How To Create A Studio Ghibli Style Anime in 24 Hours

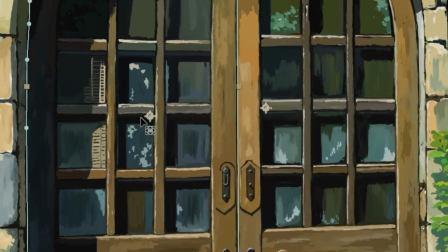4:09 I select the anchor point and place the anchor points of both door layers right at the sides of the doors, here and here. An anchor point is a point around which the layer rotates or scales. Take a look.
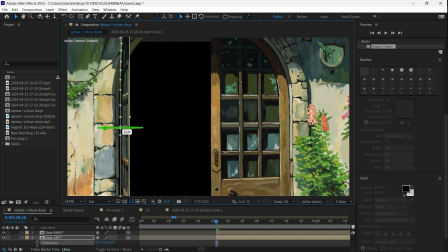4:21 I convert the doors to 3D layers and then using the green arrow I make the doors swing to one side or another.
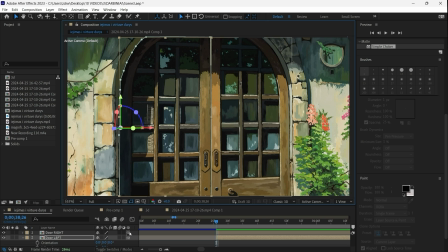4:27 But this is only possible because the anchor point is in place, otherwise it would look like this.
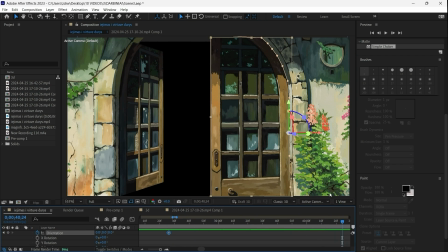4:33 So I keyframe the door opening over a period of a few seconds, make the doors blur out as they get closer,
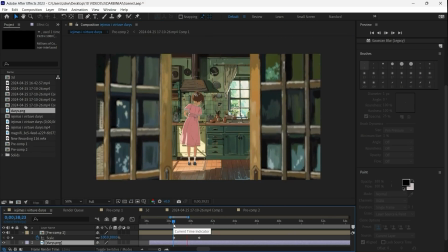4:40 place the kitchen visual below all three layers,
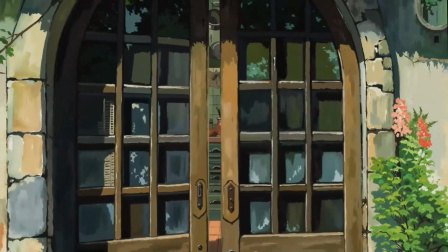4:43 precompose everything into one composition and finally I apply the position keyframe so it would move up and down.
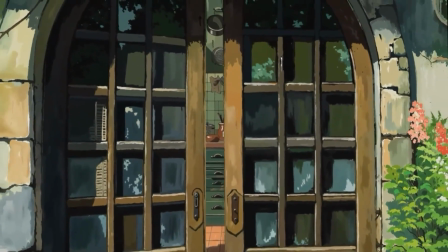4:50 This way this POV scene becomes not just super realistic but also my favorite scene in the whole sketch that I am really proud of.
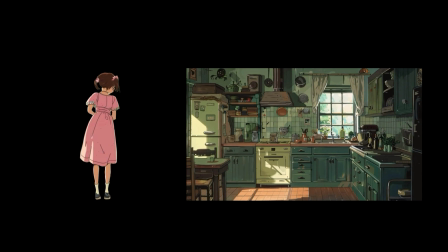4:57 Regarding the kitchen scene, as I already had a visual of a girl cooking, I needed to animate the girl to create the illusion of her cooking.
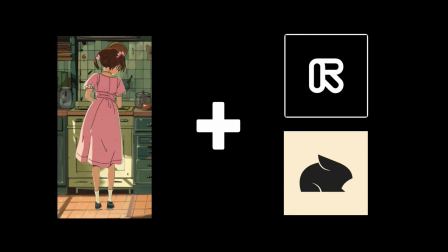5:05 And look I really wanted to make it super fast and do it with Pika Labs or Gen
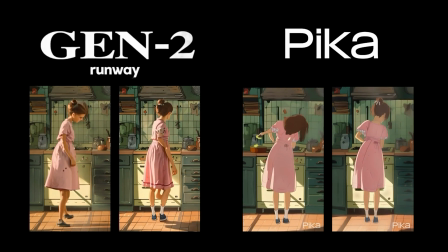5:10 2 but after at least 20 takes on each tool these were the best results I got.
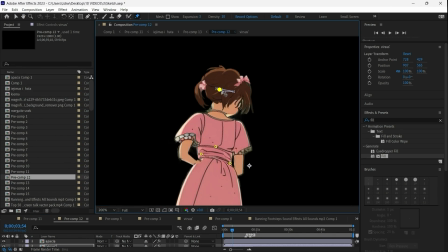5:15 So I continued animating with After Effects, spent about 15 minutes playing with the Papa tool and achieved this nice minimal movement.
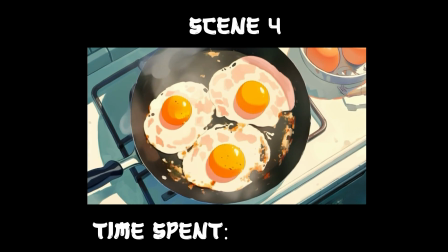5:24 However I knew there would be at least one scene where Pika or Gen 2 would come into play and do the job much faster than After Effects.
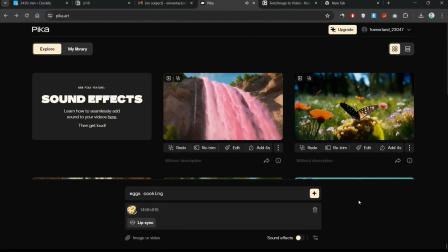5:31 It was super easy to animate, I just uploaded this picture on both tools and after a few tries Pika gave me a really nice smooth result.
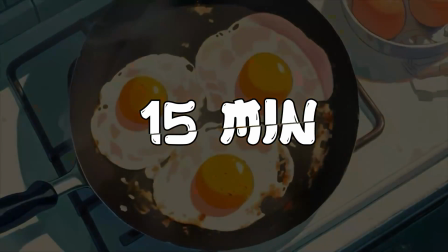5:38 With the frying pan sound effect it feels super cool. But the next scene was way more complex as I had to make these doors open.
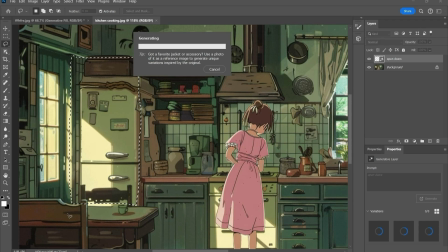5:46 I spent an hour trying to use generative fill tool to generate a room with identical
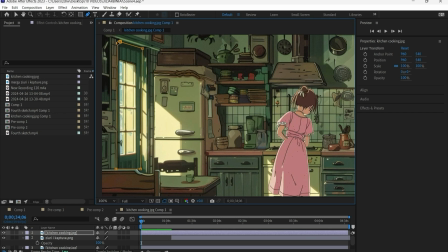5:50 looking open doors but then it just clicked to me that I can simply take the same door, mask it out, use 3D as I did with the main door and then just add the missing part of the door with photoshop gen fill.
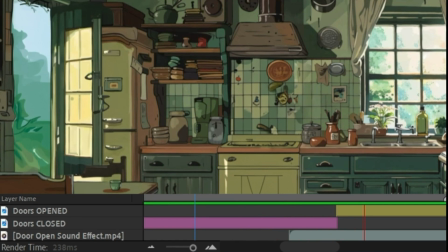6:02 To make it open I just put the picture with open doors just after the closed doors picture layer ends at my selected moment. So the door opened because the layer changed. Now do you remember that little girl spying on the approaching samurai through the fence?
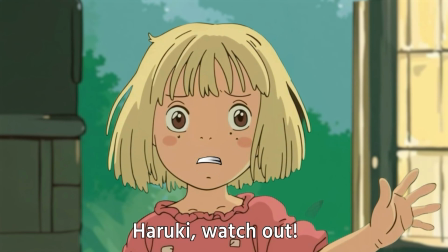6:17 She was the one who opened the door and ran into the kitchen to warn her sister about the stranger who come into their house.
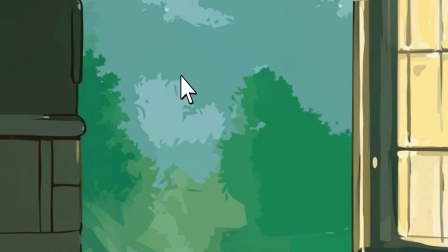6:23 To create the scene I had to make a background that would make sense.
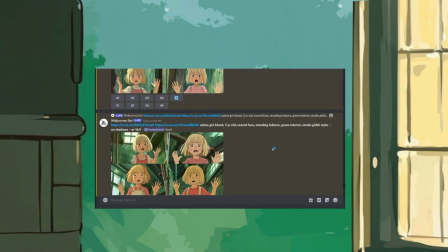6:26 I knew I would spend at least an hour on my journey trying to create a consistent background, so what I came up with was a silly workaround that worked perfectly.
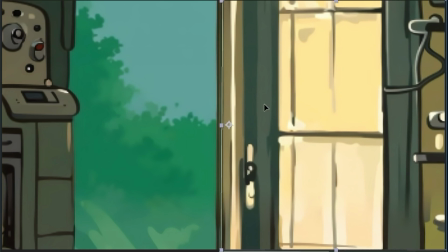6:34 I cropped this part of an image, masked the door and pulled it to the right. Then did the same for this outset view.
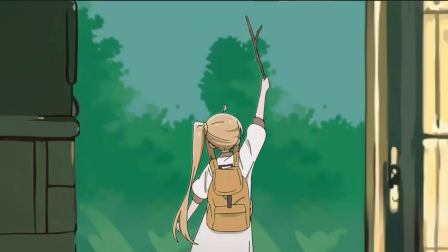6:40 Didn't look good at first, but I easily fixed it with photoshop gen fill. And here I have a really consistent background made out of sticks and rocks.
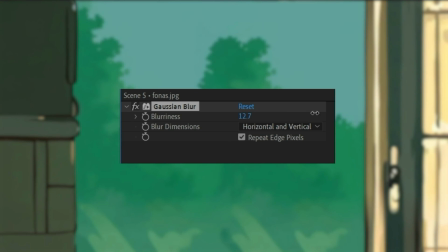6:47 Then I blurred out the whole background to make the main character of this scene, this little girl, stand out.
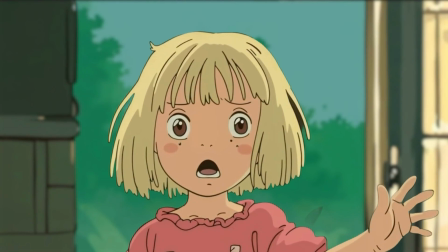6:53 The girl was originally generated in this background, so I masked her out, scale it a bit so it wouldn't look too static and then animated her face by making her blink and talk.
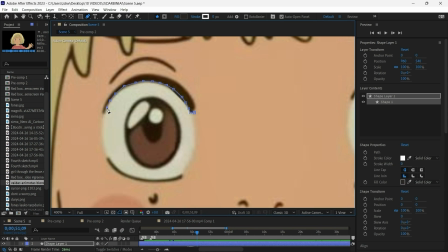7:03 Blinking was super easy, I only had to draw a shape around her eyes,
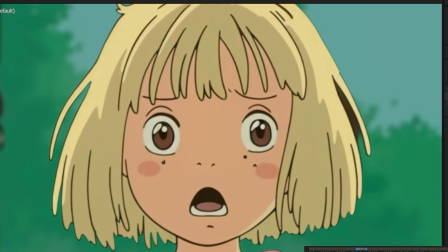7:07 choose the same color as her skin, cut the layer and make it appear once or twice at my chosen moment. You can even add this funny sound effect to make it more cartoonish. And then it comes the talking part, aka the mouth animation.
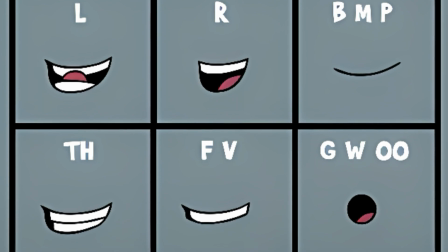7:20 All the time I thought that's the only way to make it is by having different mouth shapes for different sounds,
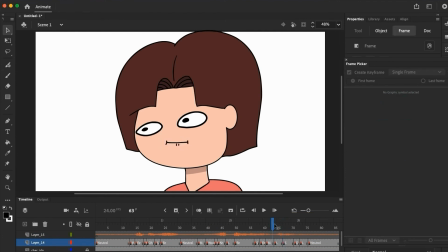7:25 then use a specific software to match them with the audio to get the decent result. That's what professional animation studios do when creating anime or cartoons.
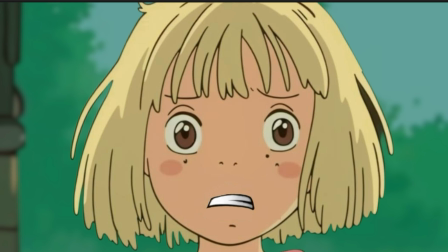7:34 But I just use a green screen mouth. Though it's not the best way of animating but it's just 100 times faster.
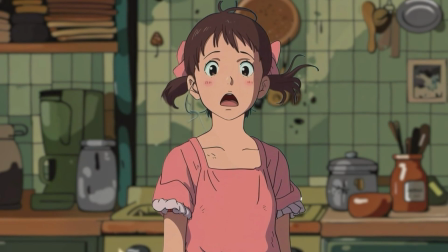7:41 So the little girl just warn her older sister and the sister reacts like that.
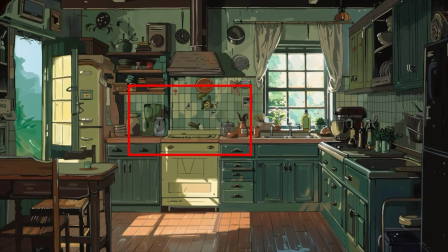7:45 The background here is the same kitchen picture already used in previous scenes, just a bit blurred.
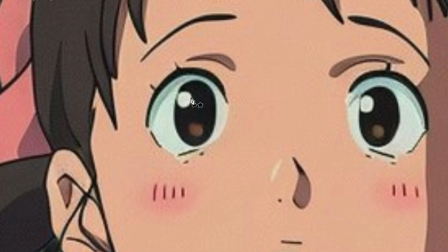7:50 I generated the girl's visual with Majorney and masked it out. I drew shapes as eyelids to create blinking, the same way as shown before.
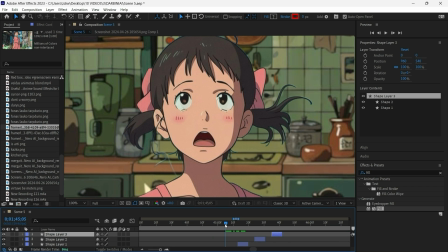7:57 And then, the most important part of this scene was to make her eyes move up, creating a sense that the object she is looking at is huge and scary.